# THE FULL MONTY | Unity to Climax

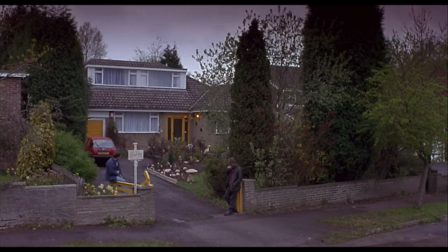If you're a screenwriter, and especially a beginning screenwriter, let me help you skip a lot of research and I'll give you a lesson that I arrived at.
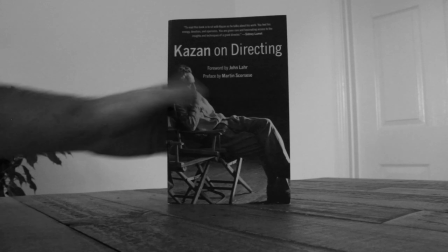The core of this idea comes from Ilya Kazan in his book on directing where he states, Unity to climax, everything must build to the climax.
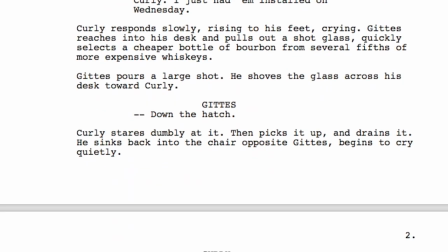It's a wonderful principle for directing but probably a more essential understanding for writing.
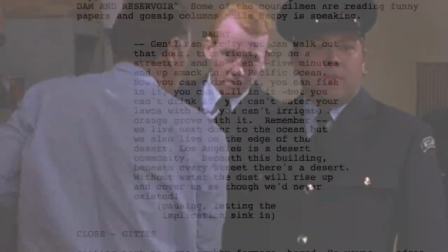He also reaffirms this idea when writing of knowing your ending,
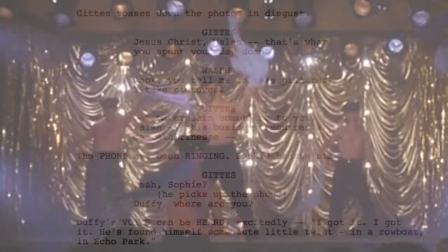your punchline, payoff, climax, end of the line. Imagine if you will beginning a first draft.
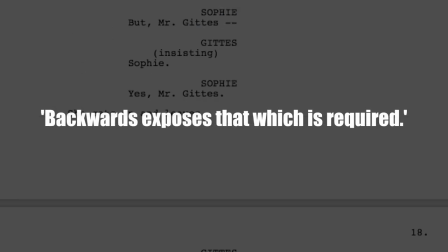Going forward allows unpredictable possibility, but going backwards exposes that which is required.
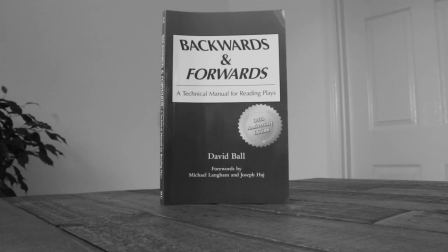This phrase comes from the book Backwards and Forwards by David Ball in relation to playwriting.
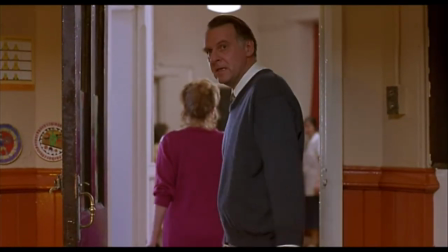It reminds me that you don't really know the first word of your screenplay until you've written the last.
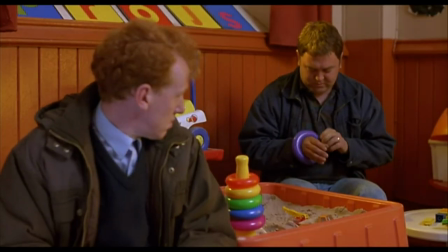So finish that first draft and only now can you work backwards. By identifying the climax and working backwards scene by scene you can cut away
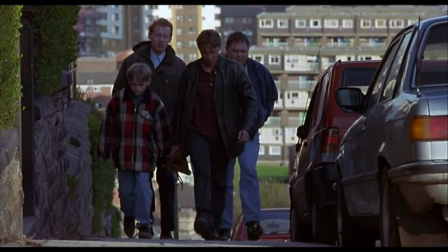anything that is unessential and strengthen the aspects that build to the climax.
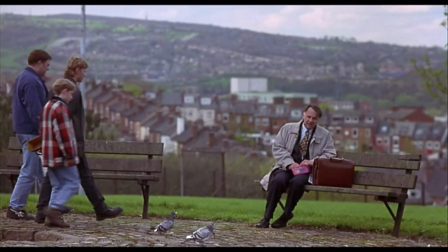If it's not contributing to that climax in some way, why is it there? What is its purpose?
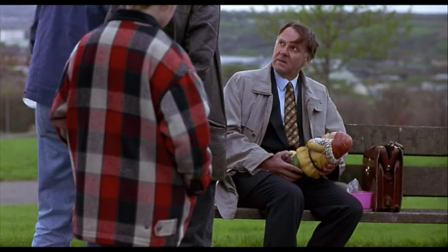This is why a finished professional screenplay reads like magic. Everything seems to be pointing in the same direction.
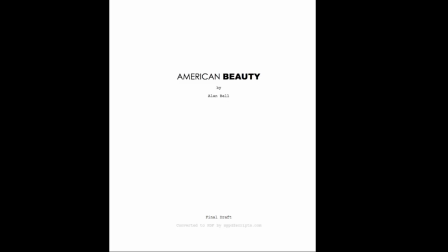It feels so effortless, almost destined. And when you get to the end, you realise how important every detail was along the way.
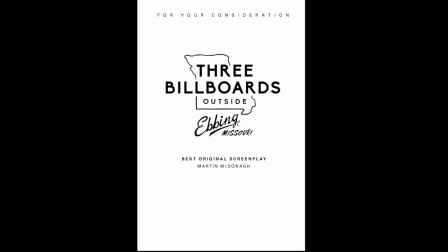But it wasn't magic. It was inspiration and intuition at some stage,
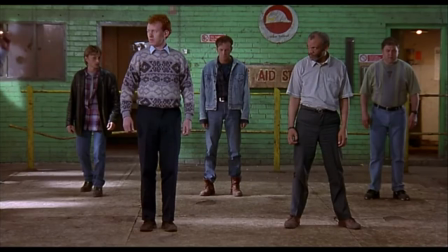but I'm sure 80-90% was a maths problem of how to reverse engineer near the story to serve that final payoff.
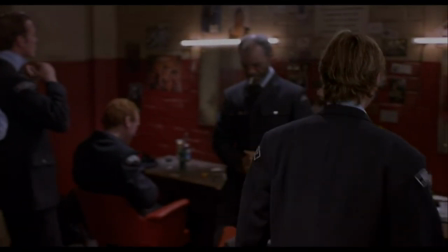So let's take a look at how the full Monty delivers one of the most emotionally satisfying and feel-good endings by
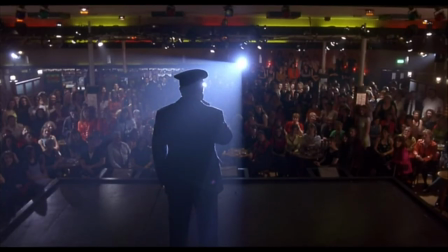analysing it backwards and seeing how all the moving pieces are shaped to guide the audience's experience.
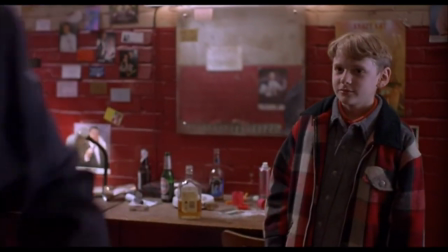You could start from the end and backtrack the entire plot to make sure it works logically and story-wise, but instead let's focus on a specific character.
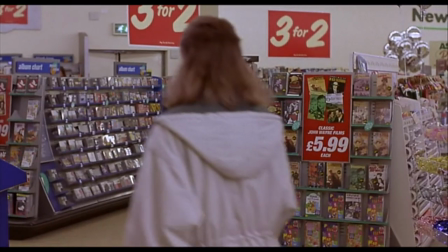My favourite character, Dave. His final triumphant moment in the climax is this.
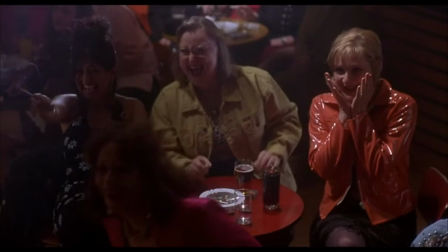It's not just undressing, it's the full circle of self-courage. It's the action of overcoming body image issues.
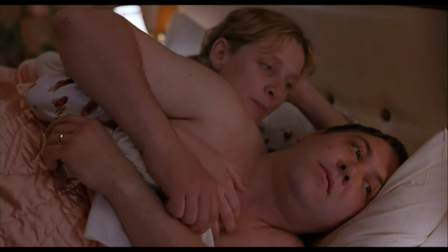It's a display of self-worth. And his wife's reaction
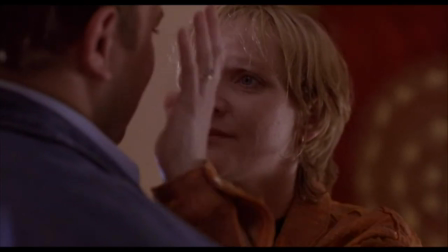is as important to this moment. Her feeling of pride and unconditional love can radiate as she sees her husband
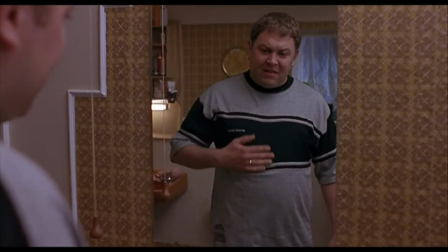become unburdened by his internal issues that has been the hole in their relationship.
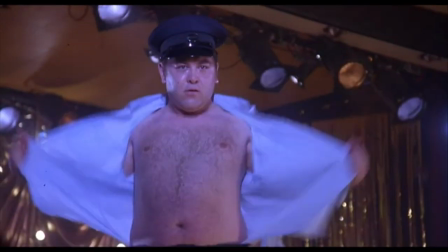So let's go back.
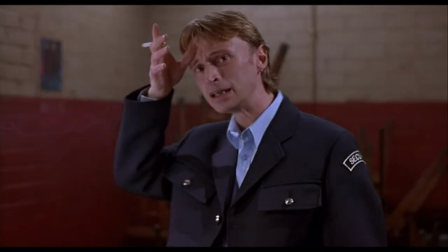Back to just before the show, Dave shows up after refusing to perform, bringing the group back together again in his first real action of courage.
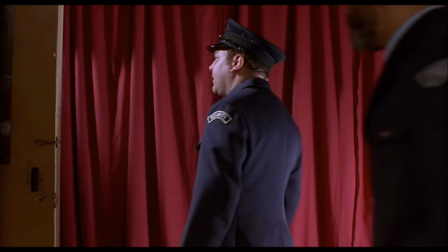It delights audiences because we know he's facing adversity and it builds anticipation for the climax moments away.
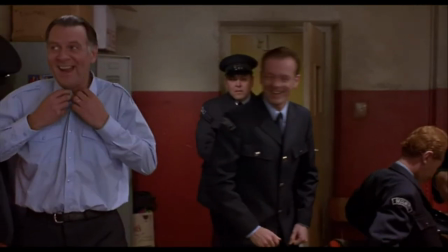The climax works because he takes a stand in this moment.
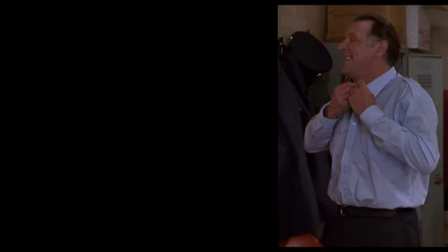This would only be possible as a result of his previous scene, probably the most emotional scene in the film.
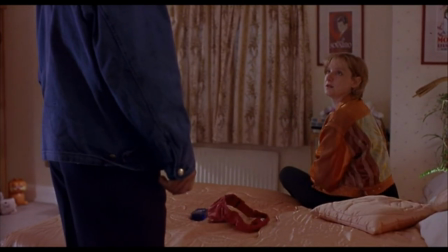Dave is accused of cheating, his wife thinks it's the reason that there's a gap between them, and the truth finally comes out.
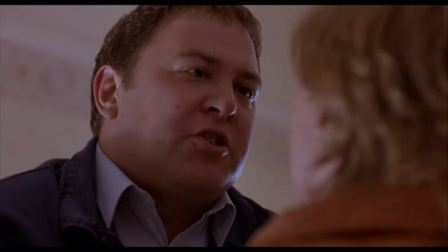Dave admits to stripping with Gaz and along with it pours out his self-doubt and body image issues.
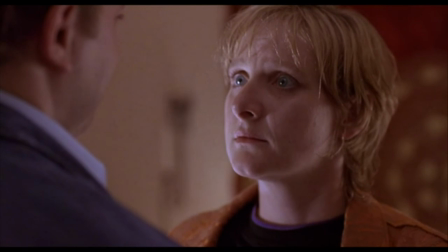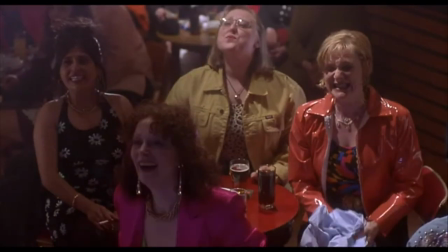Only it's met with comfort and love, which sets up the support and courage in Dave to do what's right by his wife in the climax.
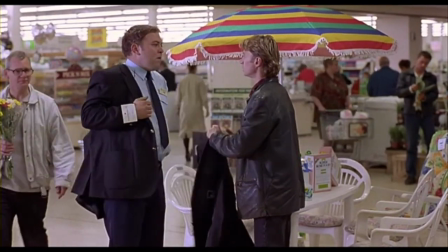6. Building on the scene previous where he does right by Gaz, this is when we start to see a shift in his character.
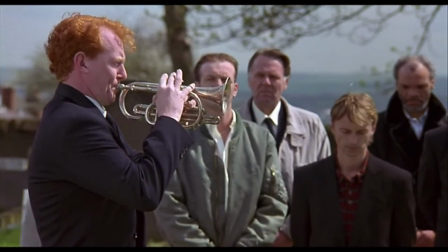He walks away from the perceived solution of his job for his friends, again reinforcing the theme of togetherness.
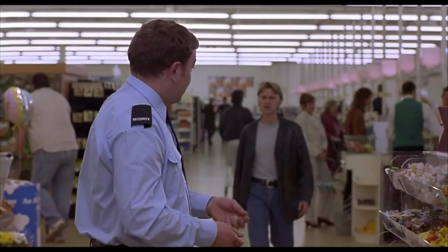This is a fitting parallel to the previous scene, where we see Dave beginning his new job and tells Gaz that he just can.
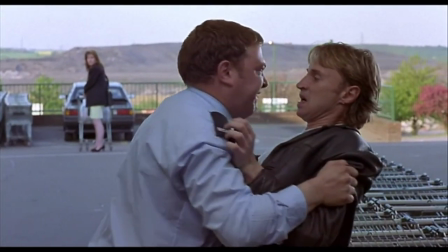This is Dave hiding, settling because of his fears,
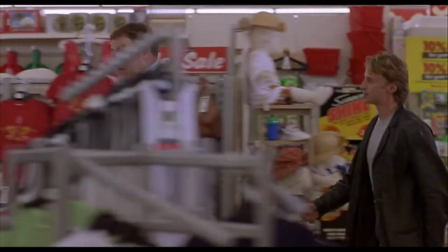walking away from his friends group doing what he thinks his wife wants him to do, but is really an afraid shadow of a man.